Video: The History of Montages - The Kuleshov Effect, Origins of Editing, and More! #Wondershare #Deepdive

Sanjeev here from Wondershare. And yes, you guessed it right. Today, we're talking montage.
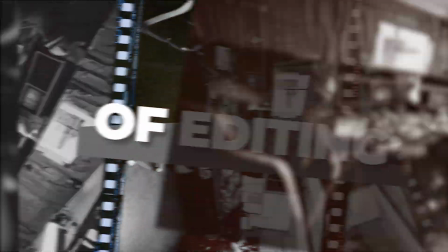0:06 In this video, you will learn the origins of editing, 5 methods of montage,
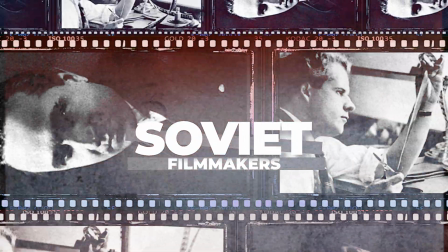0:11 the Kuleshov Effect, and how Soviet filmmakers impacted today's short-form media. Montage comes from the French word monter, which means to assemble. The initial purpose of this technique was to deliver a message in a short time by capturing the key elements and arranging them in a way that makes sense of a cohesive or emotional concept. The birth of the idea was introduced by D.W. Griffith.
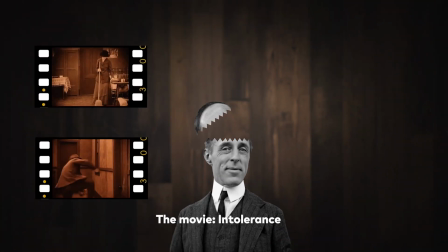0:36 He was one of the first to implement techniques like cross-cutting and cutting on action, as well as usage of close-ups and basic form of montage.
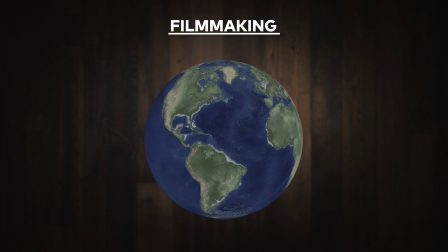0:45 That was the baseline of filmmaking that got worldwide exposure with the release of the film Intolerance. Then, theory was developed further by Lev Kuleshov, a Soviet filmmaker and theorist. He was one of the key figures in the European game of his time,
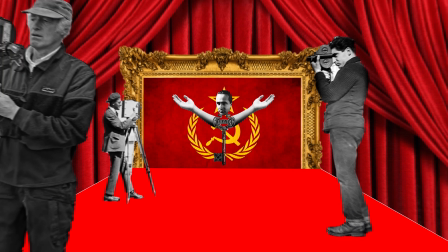1:01 and influenced generations of filmmakers decades ahead by the huge case study he did on Griffith's film. One of the main contributions of his was the Kuleshov Effect.
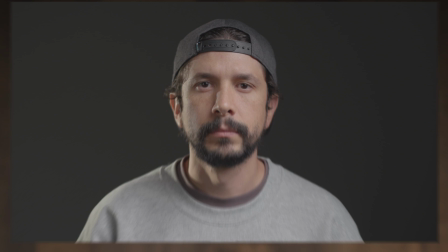1:11 He took a shot of a man with a neutral expression face, and created a few scenes combining it with a plate of delicious food,
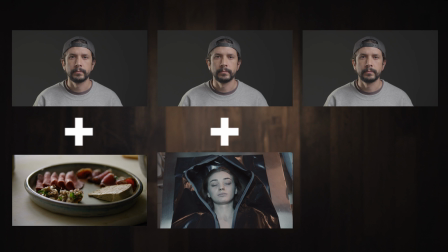1:18 a lifeless woman in a coffin, and a gorgeous lady on a couch. And when he presented the experiment, the audience was absolutely fascinated with the actor's range of emotions.
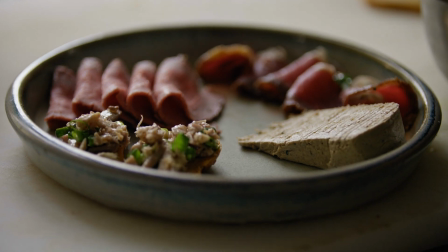1:28 From crave and hunger over tasty food,
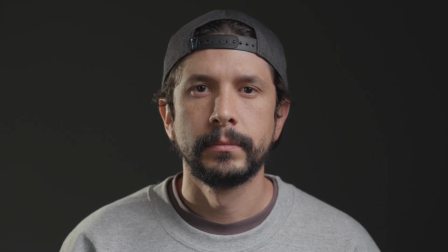1:31 grief and despair from the loss of the beloved woman, to the thirst and obsession over the beautiful young lady. Even though we know that the expression was exactly the same, the shots that it cut with expressed completely different ideas. Another influential experiment was to arrange shots of a smiling man, a pointing gun, and a frightened man.
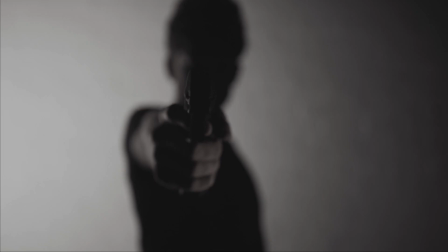1:52 In initial order, the man appears to be weak and affected by the gun.
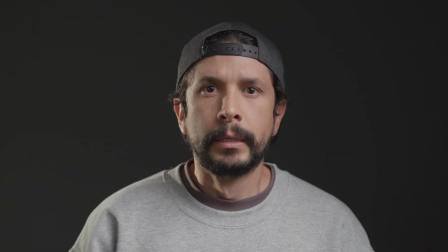1:57 But if to reverse the order of the shots, then suddenly the man appears brave and fearless. These are exactly the same shots, but the order of them impacts the message it conveys. Ooh, that knowledge just keeps pumping at you, huh? The final form of montage was theorized by Sergei Eisenstein, making him the montage daddy to this day. He preached 5 methods of montage. The first one is metric montage. To put simply, metric montage is a fancy way of saying that you can change how scenes feel by changing the duration of each shot.
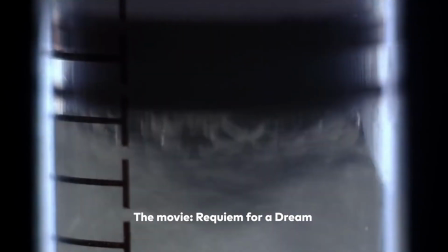2:31 If you show short shots quickly, one after the other, it can feel fast and exciting.
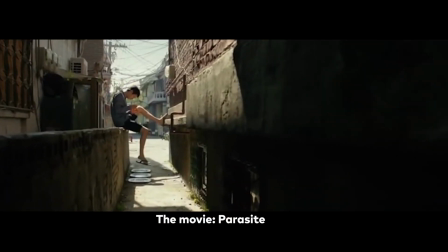2:36 But if you show longer shots, it can feel slow, relaxing, and calm. So, by changing the duration of the shots, you can manipulate the audience into feeling certain emotions and making scenes more interesting. Next, rhythmic montage. It's very similar to metric because it's still about the rhythm, but this one goes beyond just the length of the shots and considers the auditory and visual pacing of a scene, whether it's created by movements,
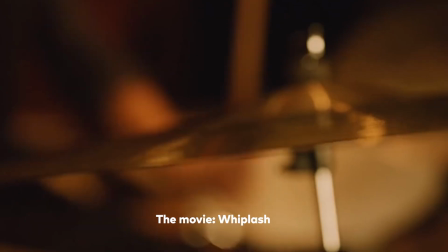3:05 actions, or music. Then comes tonal montage. It's when filmmakers put together shots that all feel the same emotionally.
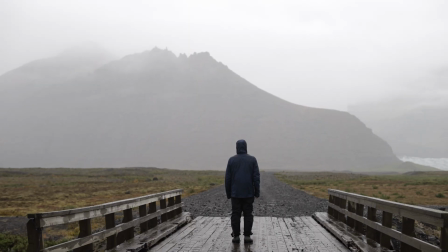3:16 It's like showing a series of shots that all make you feel happy, sad, or excited in a similar way. Next up, overtonal montage. This one's a step above the tonal one, but instead of conveying one simple feeling, this technique deals with the spectrum. By combining different shots that deliver different emotions, what creates a more sophisticated impact.
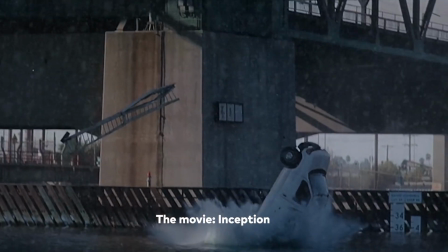3:38 It's like blending different visual notes together to create a more intricate and nuanced emotional chord. And lastly, intellectual montage. Not gonna lie, I feel a lot of passion towards this one. It involves arranging shots in a sequence to convey abstract concepts, ideas, or emotions that wouldn't be obvious immediately.
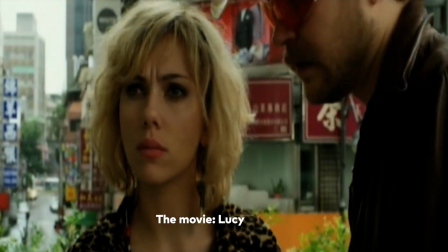3:58 Like the shot of the mouse falling for the trap, intercut with Richard convincing Lucy to bring the case into the building, which represents that Lucy is getting in trouble.